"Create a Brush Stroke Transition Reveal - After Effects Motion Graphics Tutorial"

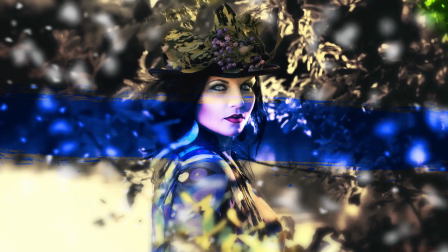[0:00]
In this AE tutorial, we're going to create a paintbrush transition.
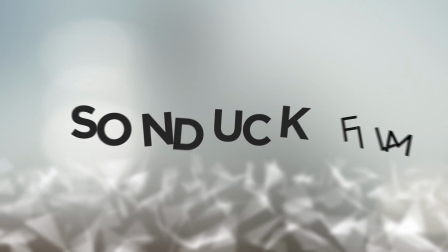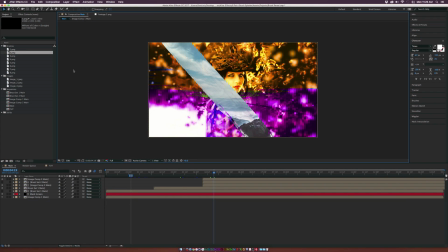[0:13]
Hey, how's everyone doing today? This is Josh Noel from Sonduckfilm. We got a great tutorial today. I like this effect and it's very easy to do. So to start off, we have several brush images, which I can double click here.
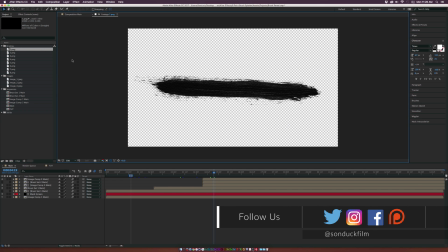[0:24]
I went ahead and downloaded a Photoshop brush and converted all these to PNGs.
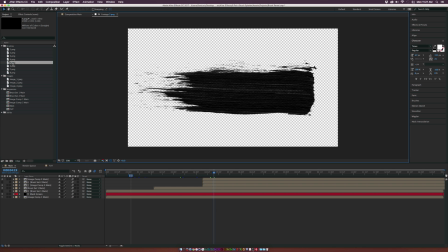[0:28]
To do this tutorial, you will need these brush stroke images, and I will be providing a link to download the images and the project file in the description of this video.
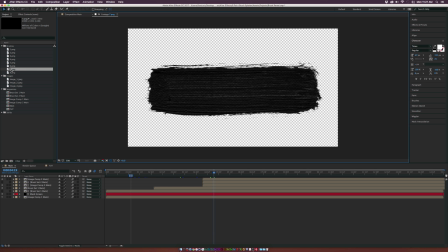[0:36]
So be sure to download it or download a Photoshop brush or look for these paintbrush sort of strokes, which are really nice because they have some nice, you know, transparent areas in the middle of the brush, and it'll make it look realistic and really cool.
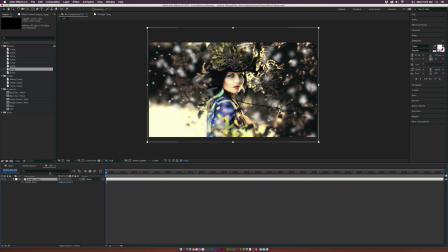[0:49]
So let's go ahead and get started. Very easy tutorial. We already have a new comp in here. I have one image already in the composition here. So once you have your image in here, go ahead and select it, go up to layer, pre-compose, and call it placeholder one, and move all attributes into new composition.
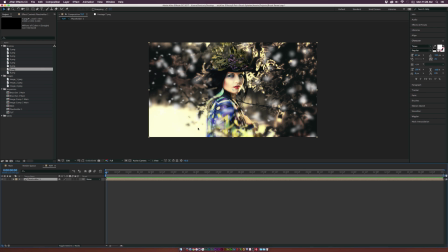[1:05]
And this way you can just swap out your image a little bit later. So you're creating a non-destructive workflow. So you can easily just swap in a new image. That's what I suggest doing. And before we get in the paintbrush, you know, I want to create the Ken's burn effect real fast.
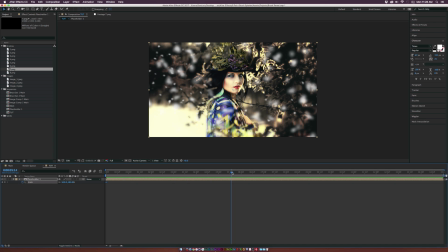[1:17]
So go ahead and hit S on your keyboard for scale, add a keyframe for it, and move forward in time by, you know, maybe several seconds, maybe go up to 7 seconds, and just scale this up just by a little bit, just so now we have a little bit of a nice animation there and we're not doing this on a static image. So I think that's cool. And now let's go ahead and start bringing in some brushes. So let's go ahead and bring in brush one.
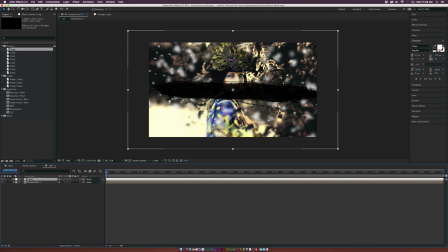[1:36]
And so this brush is on a transparent background, so that works great. And maybe just hit S on your keyboard for scale, and we'll just scale this up just by a little bit so it goes across the entire composition. And what we do is go up to Effect, Transition, Linear Wipe. All right, and then let's add a keyframe for transition completion.
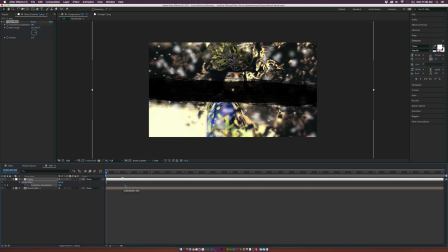[1:54]
Let's move this keyframe forward in time to probably about 18 frames or somewhere around that. And let's set the transition completion to 100%. And if you want, you can go ahead and change the wipe angle to negative 90 degrees, so it comes in from the left to the right. And we can increase the feather to about 50 to 100, whatever suits your taste.
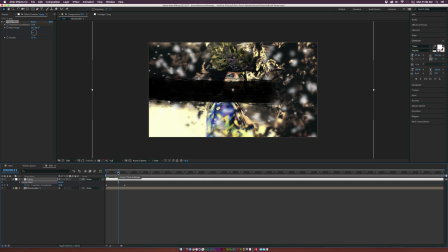[2:13]
And there you'll have this nice stroke coming in. And now we gotta add several more strokes in here to make this complete. So what we can do is go back to our project window and bring in a few more strokes in here.
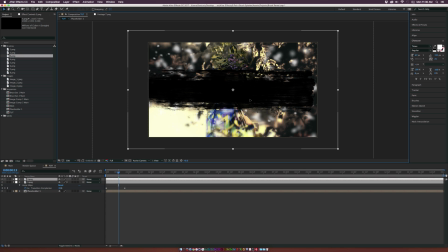[2:24]
So maybe we'll throw in 3 PNG. And maybe this time we'll hit R on our keyboard for rotation.
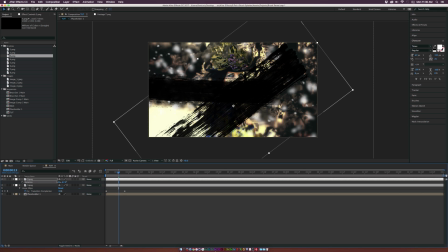[2:29]
And we'll do like a nice 40, like 35 degree angle. And make this go all the way across like this.
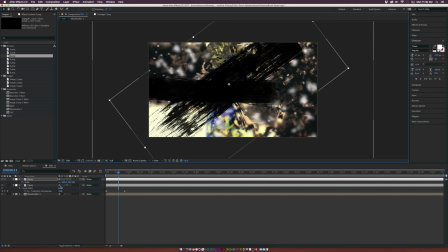[2:36]
Maybe we'll reveal her eyes or something like that. I don't know. Hit S on your keyboard for scale and bring this up.
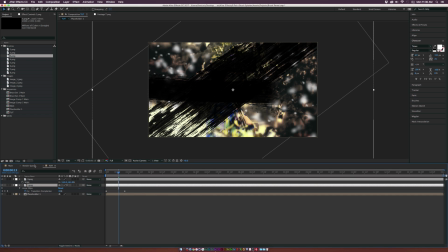[2:43]
And of course, go back to your original PNG one. Grab the linear wipe with the keyframes, copy it, and go to like the last keyframe here and paste the effect on to your new splatter image.
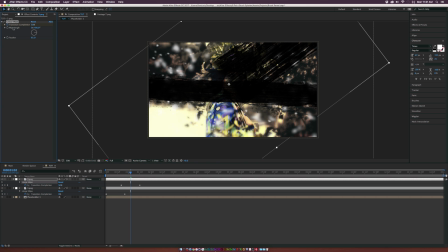[2:53]
And of course, you know, go ahead and fix the feather. And if you want, you can always change the angle wipe to 90 or negative 90, depending on what you want to do.
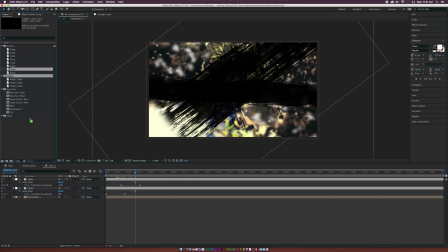[3:01]
So now that we have the idea how to do this, we want to fill up our entire screen here with splatter images.
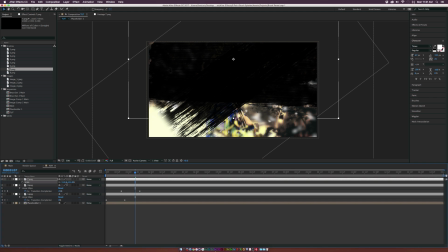[3:07]
So go ahead and make sure to apply all these splatter images, scale them up, and apply the linear wipe transition individually,
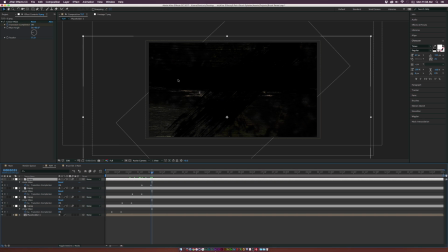[3:13]
and of course make sure to offset the keyframes so it's not gonna all happen at once. Okay, so I'm back and I offsetted the keyframes by a little bit, just kind of time this out a little bit better. And of course, remember, timing is everything, so make sure to perfect on your actual timing of the animation and keyframes.
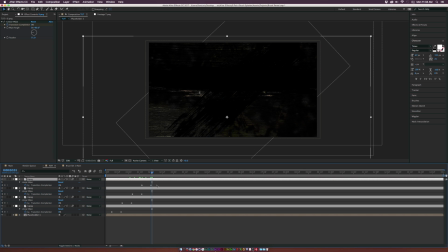[3:28]
I think linear keyframes for this is just fine for me. So you can of course select all these keyframes and hit F9 on your keyboard to make them easy ease keyframes if you want to kind of have like a slow start and it kind of slows down at the end of the animation. For me, linear works for this in this case. But anyway, when you have all these images in here, what you want to do is select all four of these splatter brush images.
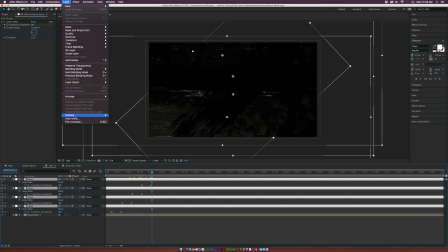[3:47]
I keep saying splatter, I don't know why, but go up to layer, pre-compose, and we can call this one, I don't know, paint stroke. I really don't know what to call it, but paint stroke one or something like that, and click OK. And then what we're going to do is go up to layer, new solid.
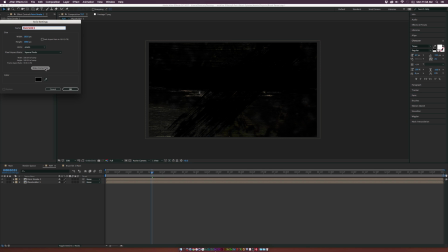[4:05]
And we're gonna make sure it's black, and we'll just call this one matte, and click OK.
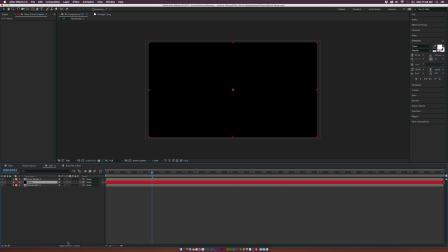[4:09]
And we'll put it right underneath our paint stroke one, and we'll toggle switches and modes until we see the track matte, and toggle switches and modes are down here. And we'll go to the track matte for the matte, and we'll set it to alpha inverted matte. And what's gonna happen is we see this black screen, and then our paint strokes are going to
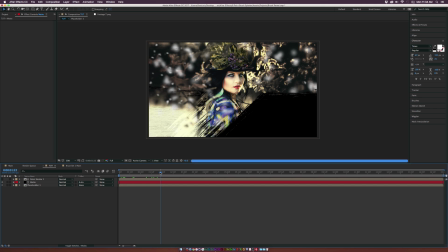[4:26]
reveal our image as they animate in their composition. And that's gonna look great. And then of course, once this animation is done, once the last paint stroke is turned off, you'll see that with this texture or with this brush, that there's still gonna be areas that are not completely revealed.
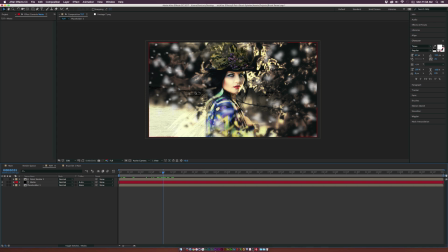[4:41]
You're not gonna have perfection with this sort of texture, which I think is great. It looks realistic. So what I suggest doing to get rid of this, either you can keep it, I don't like that idea. So what we can do is go to the mat, hit T on your keyboard for opacity, add a keyframe for opacity,
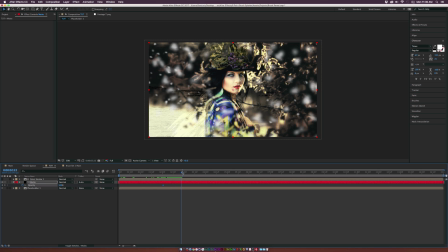[4:54]
move forward in time by maybe a second, so it's not gonna be abrupt. and set it to 0%. And maybe we'll make these easy keyframes by hitting F9 on our keyboard. So all that extra textures go away and it looks good.
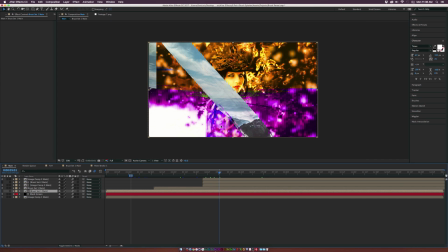[5:10]
So let's talk about adding some colored brushes and then revealing on our next image just like this. So what we can do is you can create another composition and recreate this.
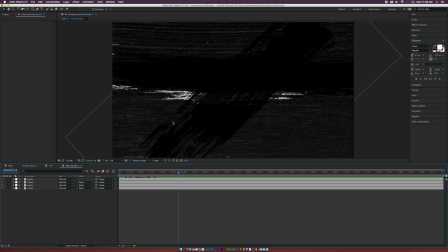[5:17]
Or if you're lazy like me, you'll just reuse the same exact thing. So let's go back into our paint stroke one. So let's go to our first PNG down here. Let's go to effect, generate, fill. And you can keep it red or we can change the color to whatever color that we want.
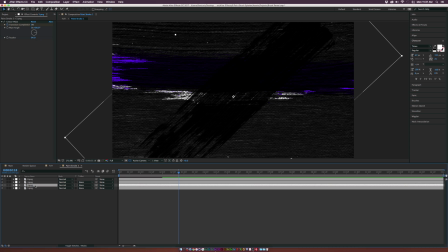[5:31]
We'll do maybe purple. And maybe just copy the fill, go to their next PNG, paste it in there, change the color to something else.
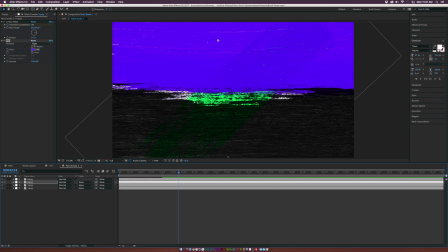[5:38]
Go to the fourth PNG, change it, go to something else. Maybe we'll do like orange or something.
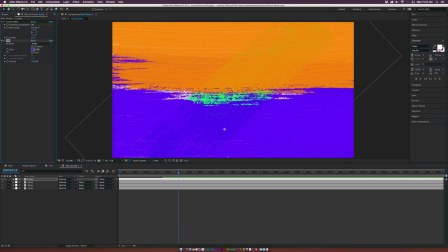[5:43]
And then continue to do this for your last brush image. And maybe we'll do like blue or something.
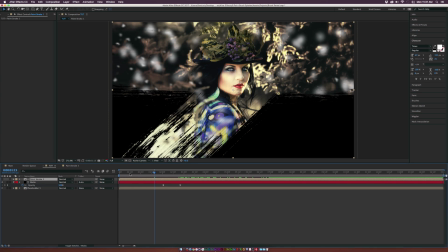[5:50]
And that should be good. And we'll go back to our tutorial. And as you can see, we did change the colors to this comp, but it's still black because it's all on this black mat down here.
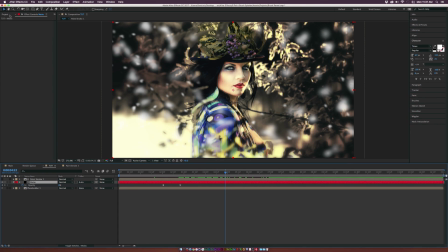[5:58]
And let's go forward in time to maybe like 4 or 5 seconds. Let's go back to our project window. And let's go ahead and bring in the paint stroke one composition and put it on top of everything. And move it forward in time to when the strokes start revealing on. And as you see, we have these brushes on top of our image.
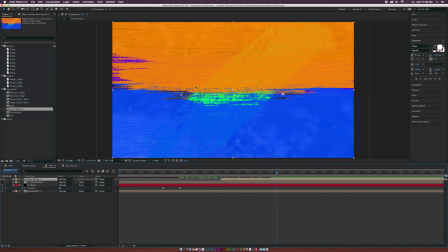[6:13]
And it doesn't look so nice. It looks like we're just like painting on top of it.
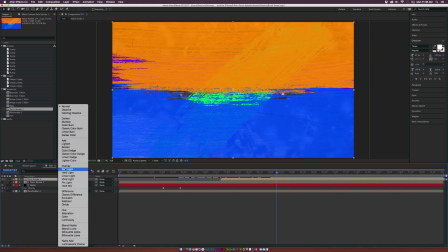[6:16]
And what we can do is go to the blending mode and set it to maybe like soft light or overlay, whatever you think works best for your image.
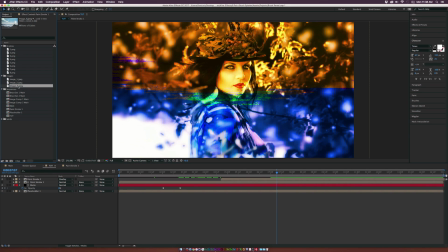[6:22]
I think I like overlay in this case. So now we can start revealing on our next image. So I'm going to grab another image and bring it into our composition and scale it into its place.
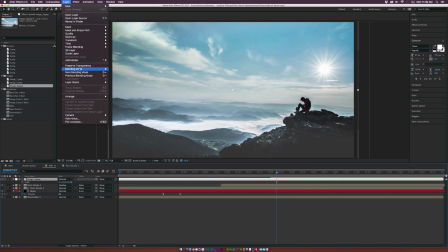[6:31]
And let's go ahead and turn this into another placeholder. So let's go up to layer, pre-compose, and we'll call it placeholder 2. And this way we can easily change it out later. Maybe we just move this forward in time just so we know where everything's happening here.
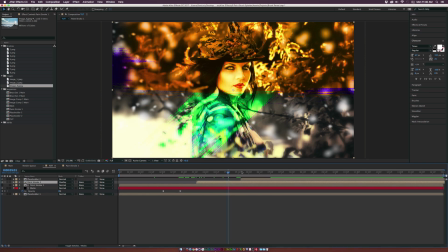[6:43]
And of course, we'll carefully rearrange our layers here so we can see the colored paint stroke and then our next image will come on.
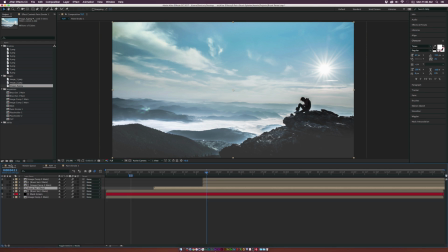[6:50]
So now what we can do is create, say, like another brush stroke image here.
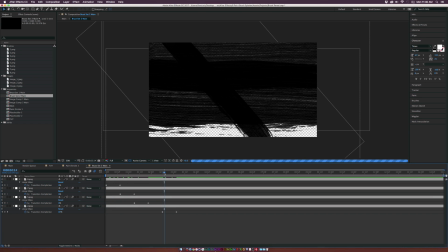[6:55]
So like we'll have like 4 other images doing a different sort of design. So it's not going to be completely all the same. So go ahead and design another one or use the same one or just download this project file so you don't have to do this. But we'll go back into our composition.
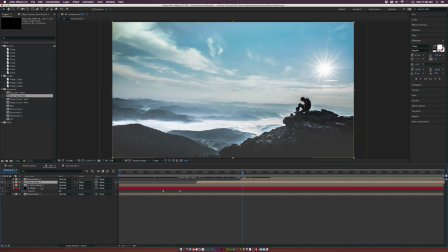[7:07]
And once you have that new sort of paint stroke designed, go back into your projects over here and find that new composition and bring it into your timeline. And we'll kind of put this right on top of our image here. So the first thing we're going to do to reveal this image on is select placeholder 2, go to the track mat, and set it to alpha mat.
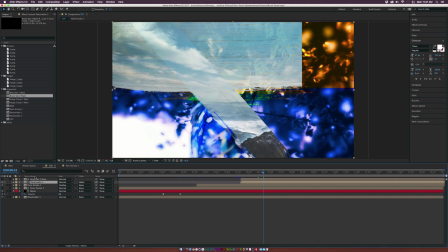[7:26]
And you'll see that our placeholder 2 will reveal on as our new set of brushes go ahead and paint on our image here.
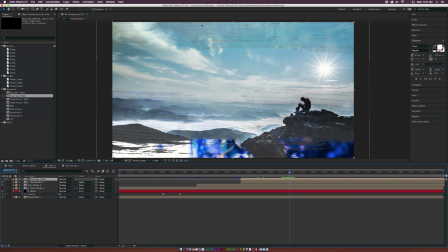[7:34]
And of course, we'll have all that rough textures. So for us to easily fix these extra textures coming through the brushes here that are not getting deleted, what you can do is go to placeholder 2, go up to edit, duplicate, go forward in time to where you want to see the full image on. So hit T on your keyboard for opacity, add keyframe for that.
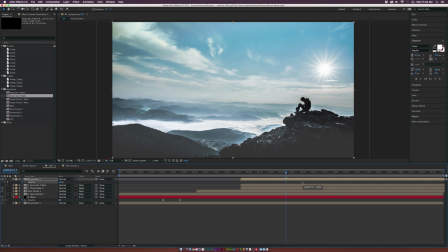[7:51]
Move that keyframe forward in time and bring the opacity down to 0%. And as you can see, the extra brush strokes kind of fade away and it looks nice.
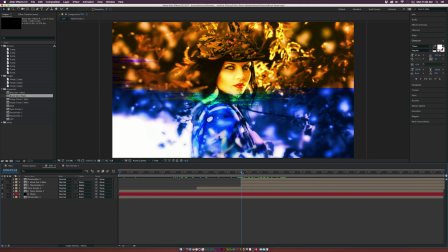[8:02]
And if you want to continue the Ken Burns effect for the placeholder 2 image,
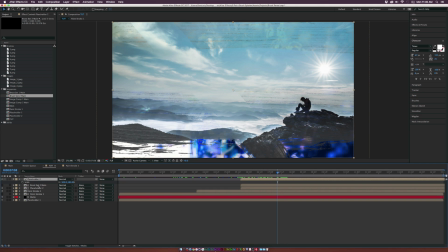[8:06]
don't apply it individually just because we have 2 placeholders here and things could offset.
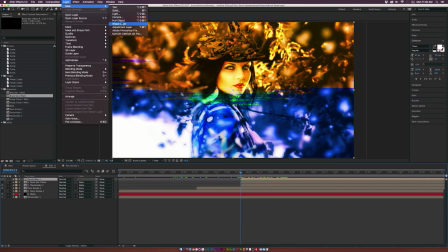[8:11]
So what I suggest doing, go up to layer, new, null object. Hit S on your keyboard for scale.